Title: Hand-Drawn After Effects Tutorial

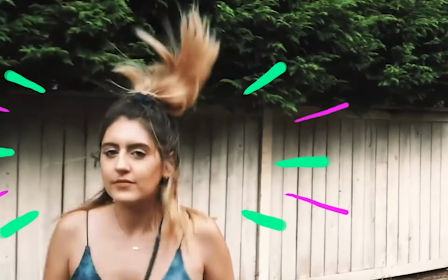[0:00]
Hello everyone, welcome back to my channel. My name is Augustus Hinton.
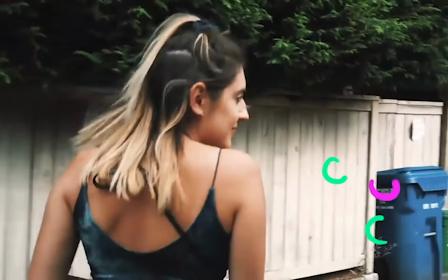[0:04]
Today I'll be teaching you how to create this hand-drawn line animation in After Effects over live footage.
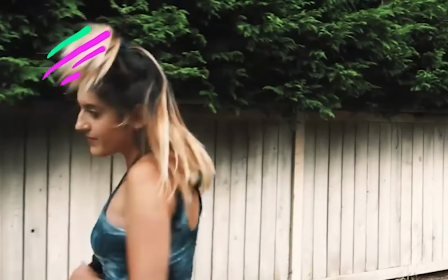[0:10]
I'll be using a clip from a video by Rachel Waldorf. She is both an influencer as well as my best friend and roommate.
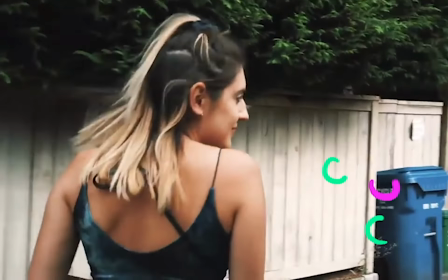[0:17]
And she's graciously allowed me to use this clip for the tutorial because I thought it would lend itself well for what we're trying to do.
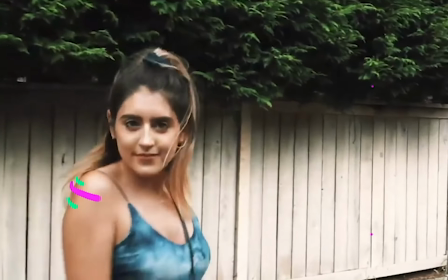[0:23]
I'll link below to her channel and the full version of this video, as well as to the tablet that I'm using, just because I know that will be different from person to person.
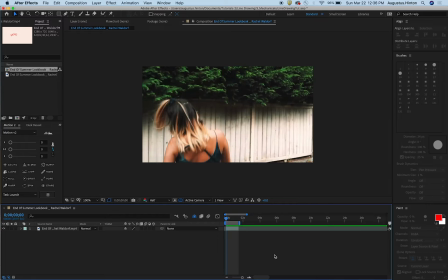[0:31]
And let's dive in, let's do it. All right, in my composition, which is 1920 by 1080, I have identified a clip of this video that I want to do this animation with. You can see Rachel is doing a little twirl here. There's some fun movement that I thought would lend itself well to this style of animation.
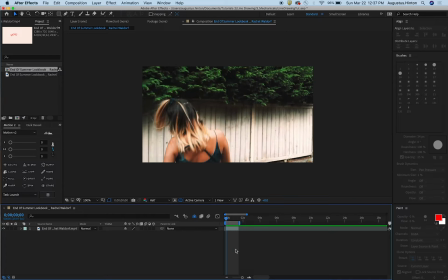[0:50]
So what we're gonna do is, in our composition,
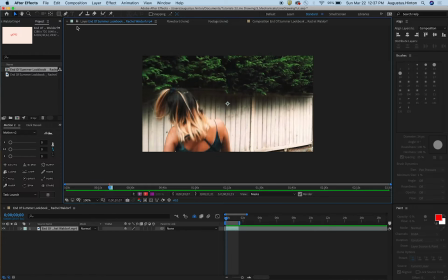[0:54]
we're going to double click this layer so that we're in the layer window versus the composition window, which is important. And then we're just going to hit Command B or Control B or the little brush icon, the brush tool, to bring up the brush, the paint function.
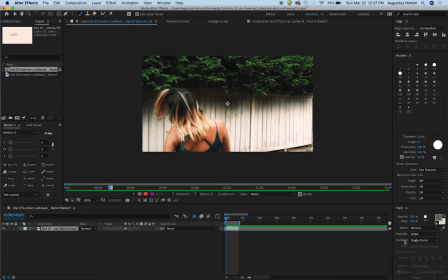[1:14]
And you want to make sure that your duration is single frame so that when you're drawing on this, it doesn't last for like the whole video, since we're doing this frame by frame. And you know, the other settings you can adjust as you'd like, but you have brush settings and brush size and all of that.
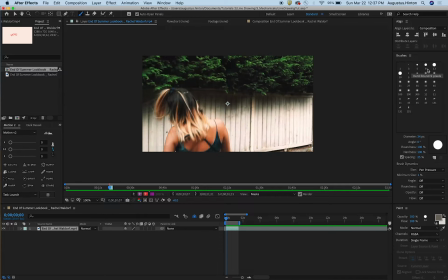[1:32]
Pick whatever you want to do. I have just been using like pretty default stuff because that's been working well for what I need. So I'm going to do like a size 19 brush,
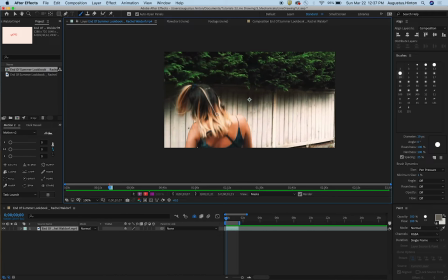[1:43]
and it's important to plan out what you're thinking because since this is frame by frame and we're not doing the more traditional keyframes, you're going to want to have a plan as you look at this versus just kind of winging it. Maybe that's not your style, but if you're anything like me, you'll need a plan.
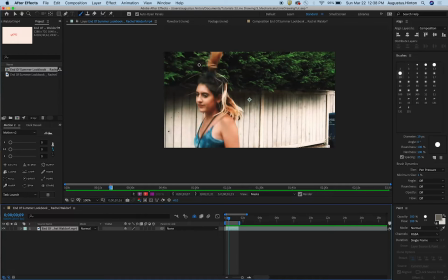[2:02]
So what I think I'm going to do is maybe do some lines that accentuate this sort of hair flip, and then maybe a little burst since we get this sort of FaceTime moment right here,
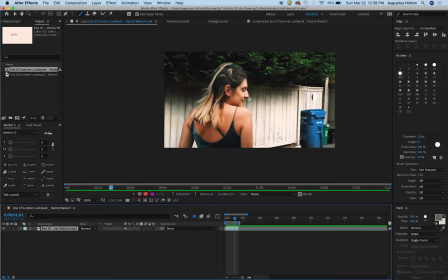[2:16]
and then maybe a line or two that sort of swooshes around her as she twirls to sort of
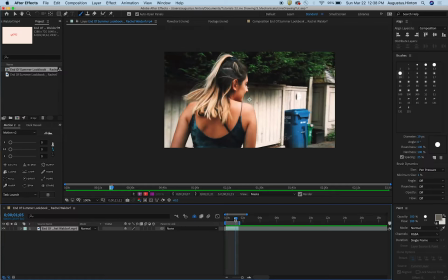[2:25]
add to the motion that she's already doing.
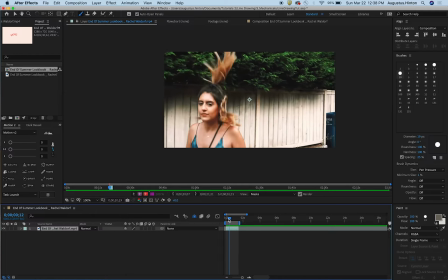[2:27]
So we're going to do a little whoosh for the hair, a little boom boom burst to draw some attention to her face,
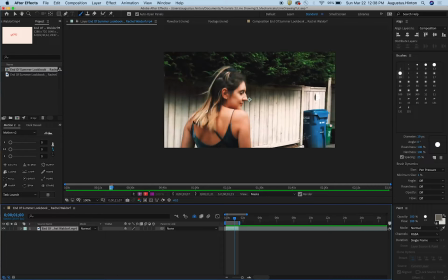[2:36]
and then maybe something that swoops around in the same way that her sort of shoulders do.
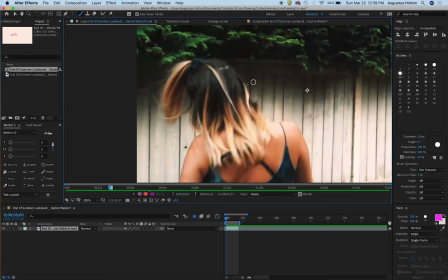[2:43]
All right, frame one, here we go.
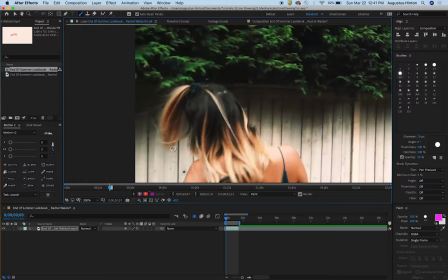[2:45]
And we're just gonna sort of not trace, but kind of follow the sort of tip of her hair, her ponytail whipping in the air.
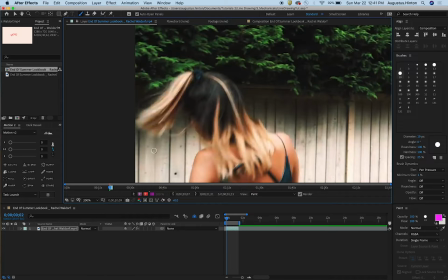[2:53]
And so let's kind of look at this arc before we start, because once you start, going back takes a lot of time.
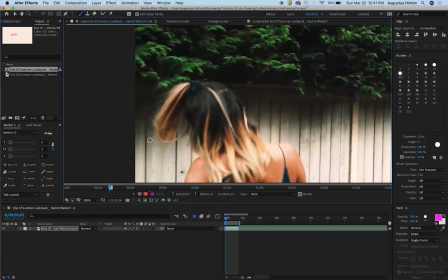[3:01]
So it kind of goes, we start here, but it's kind of going out and then up like this. And so I think that's important to be aware before we begin. So let's go back to frame one, kind of start.
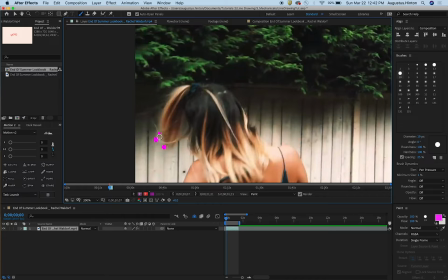[3:18]
Let's just do 3 dots that'll become 3 lines. Maybe kind of like a center guy and then 2 followers. That kind of just go along with the line of her hair.
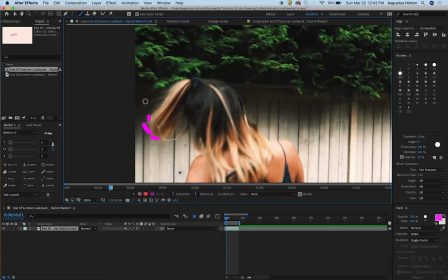[3:37]
So we're kind of just going to replicate this motion here.
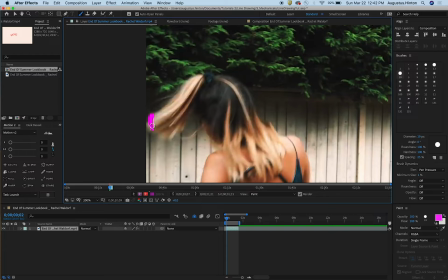[3:42]
And this doesn't have to be perfect, but I will say the closer to perfect you can get it, the better it's going to look. The more consistent you are with where things have ended and where things are starting is going to really help this.
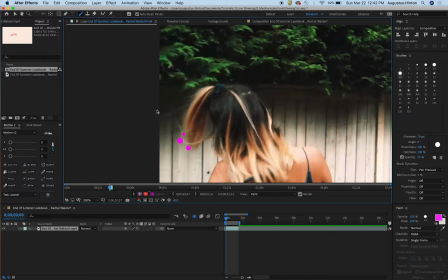[3:59]
And, you know, going back and forth to see where you've been and where you're going to go is important.
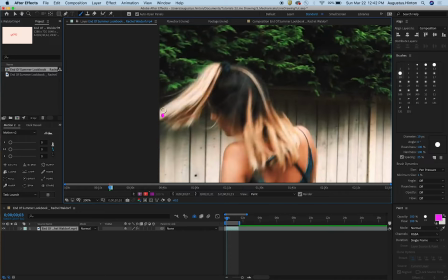[4:05]
Do it often because that will take this from looking kind of shaky to sort of,
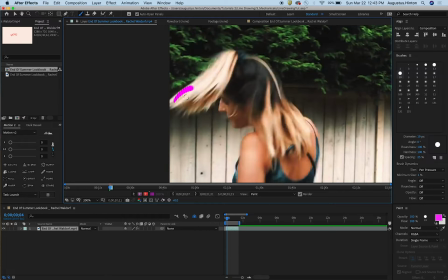[4:16]
more professional and smooth. So let's, we're kind of like having a curving moment right here.
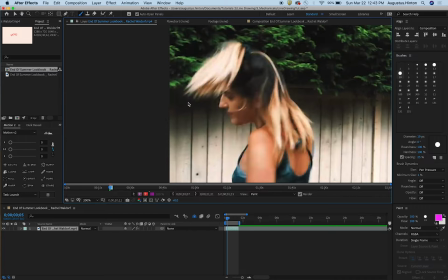[4:26]
So let's just do that. And let's see.
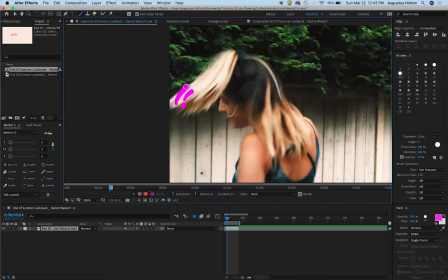[4:32]
I think I could afford to make these dudes a little longer.
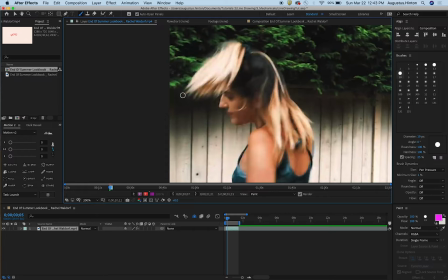[4:40]
And now we have quite a sort of a larger jump on this next one. So let's do a little longer. Let's do something like that.
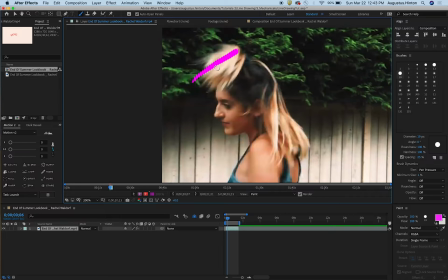[4:57]
And then even longer. Here we go.
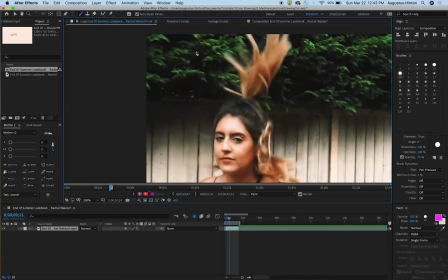[5:06]
And let's see, let me go forward to see what this does. So it kind of goes up and then down.
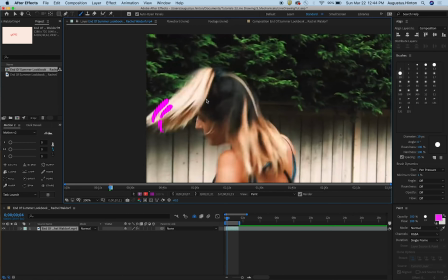[5:14]
We can kind of just have it fly off the screen. So this is kind of like a fleeting moment.
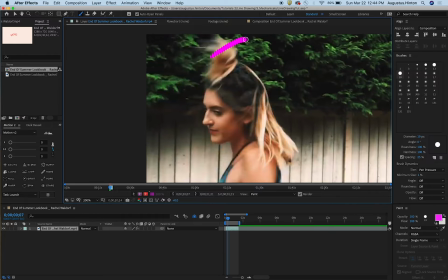[5:20]
And we'll just have it kind of continue in its path. Redo that.
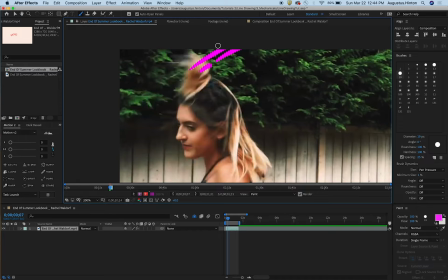[5:29]
Wham bam. Continue. Even if you think that maybe for this next frame, well here, let's do it. We'll do one more. Even if you think that these would be off the frame on the next one, I think it's important to,
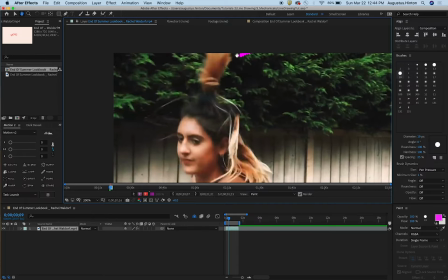[5:46]
even if you just do a little nubbin, to give the viewer one last frame of information,
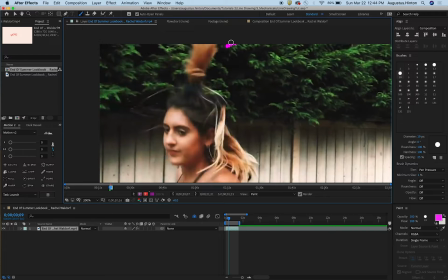[5:52]
of reminding them sort of like with a bit of follow through that this is where this was.
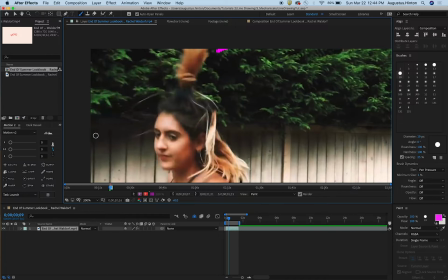[5:57]
So it just helps them register the motion a bit more. Since this was still only like 6 or 7 frames, it's important to do just like that little tiny reminder to help them register the hard work that you just did.
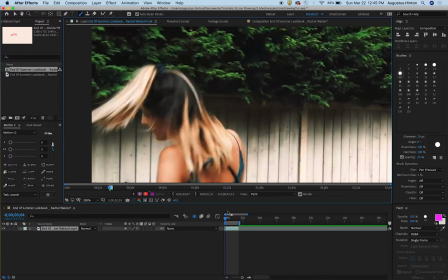[6:10]
All right, let's see if that looks even kind of okay. Nice, okay.
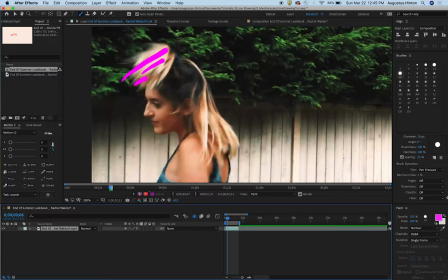[6:17]
Let's add something to it so it has a bit of depth. Let's go like,
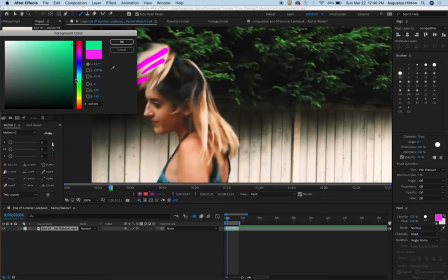[6:26]
oh gosh, let's just do sort of like a brighter green with it to add.
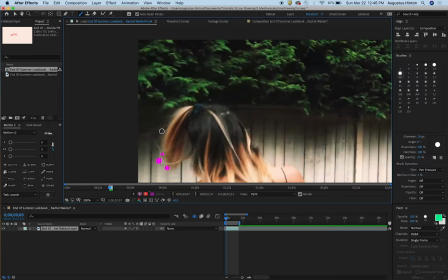[6:34]
Here we go, first frame.
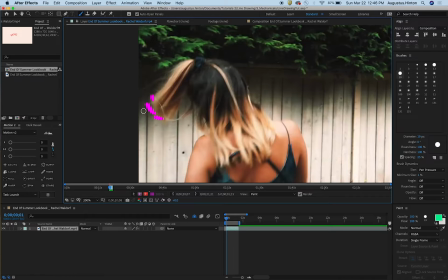[6:37]
Let's just kind of do like an additional guy on the left that sort of follows them. So let's kind of just do the same thing, but follow them.
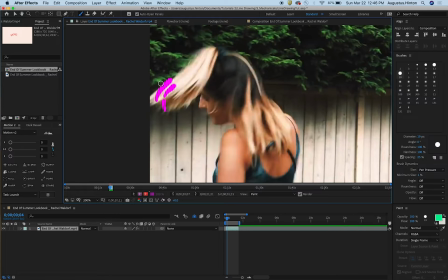[6:52]
And even though I could have done this while doing the purple or pink lines,
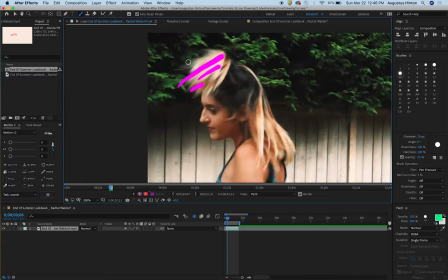[7:01]
obviously I didn't, and the reason is it's just going to take time to switch between your colors every single time you do this,
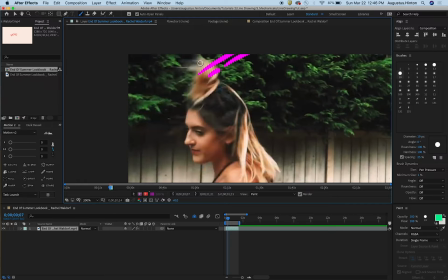[7:10]
but also you just develop the muscle memory of, you know, sort of doing even just this line, this line, this line over and over.
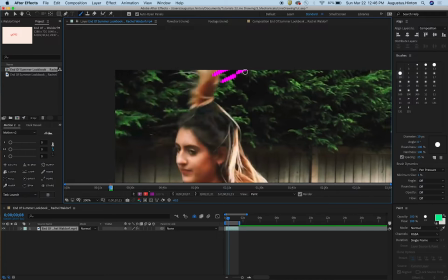[7:19]
And so I found it much more efficient to, reminder, just do sort of one line through its entire motion or its entire arc or whatever,
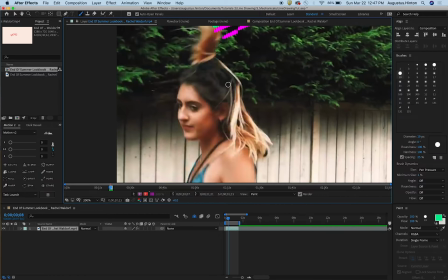[7:32]
and then going back and doing the others,
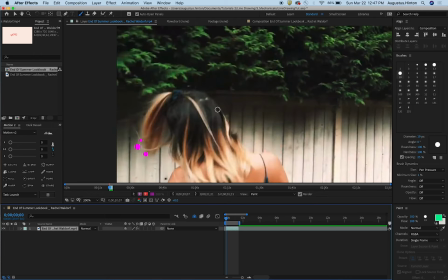[7:35]
because that's just going to be easiest for your hand to repeat versus doing a new motion each time.
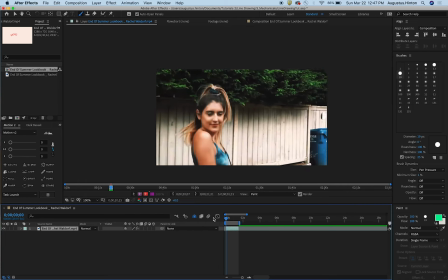[7:42]
All right, so we've got this fun little laser beam happening. I'm going to say that that's exactly how I want it, because it totally is. And let's kind of have this sort of down moment where she kind of is at her lowest.
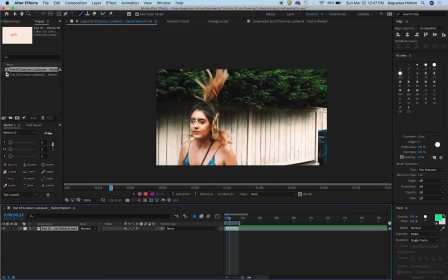[8:01]
Let's have a little burst come out there, because I think that's going to be fun. We'll actually have it start 1 frame prior. Sorry for this freeze frame, Rachel.